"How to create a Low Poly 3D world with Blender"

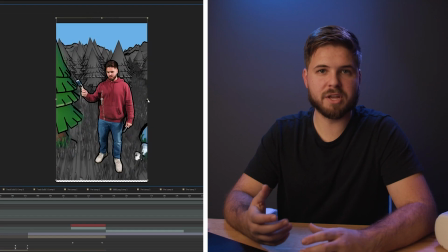To really sell the impact of this effect, I went ahead and added some digital camera shake by having the whole shot punched in slightly more than it was on set.
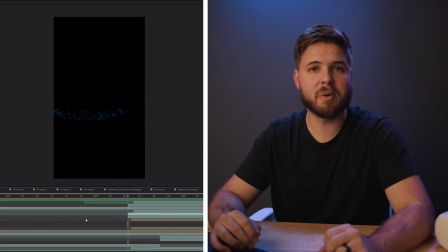I was able to add a layer of dust as well as a layer of particles that shoot up as the paintbrush hits the ground. Now, here's why it's important to shoot for the edit for videos like this that you want to loop.
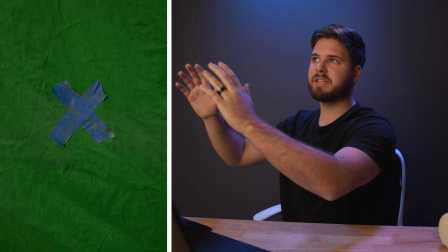I actually started the first shot facing the picture frame on the set and then revealed the Oculus from there. I shot that intentionally knowing that was going to be the end of the video once we get to this moment.
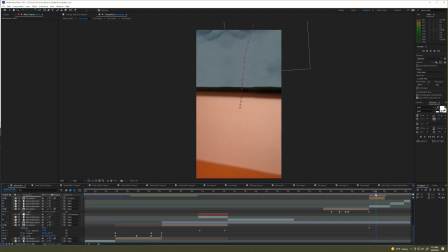I used the tracking data from Mocha and I applied it to that final shot so that it would move with the picture frame as it left frame. Okay, so after all of that, here is the final video.
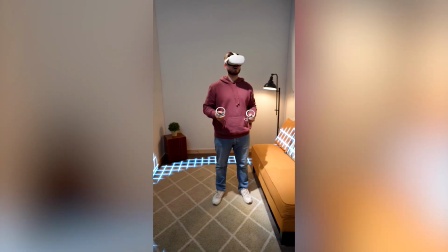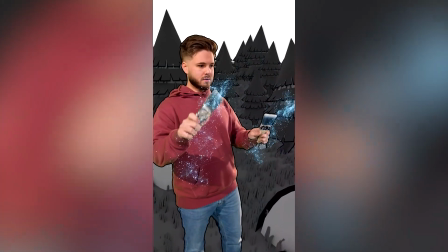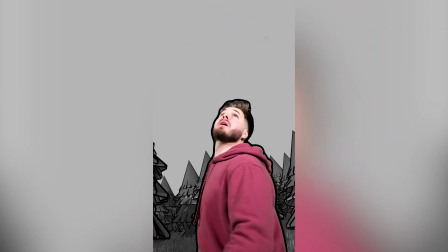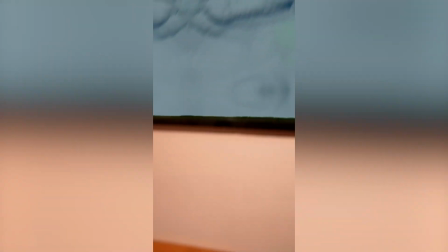And that's going to wrap us up on this video. If you want to see more content like it, make sure you like and subscribe and I will see you guys in the next video, most likely.
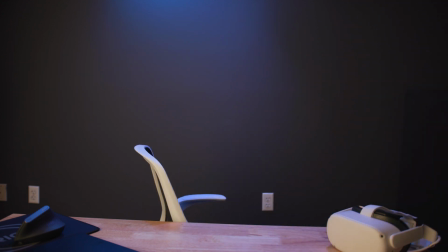Yeah, I'll be here. I'll be here. I'm not going to go anywhere. I know I'm leaving right now, but I'll be here for the next video.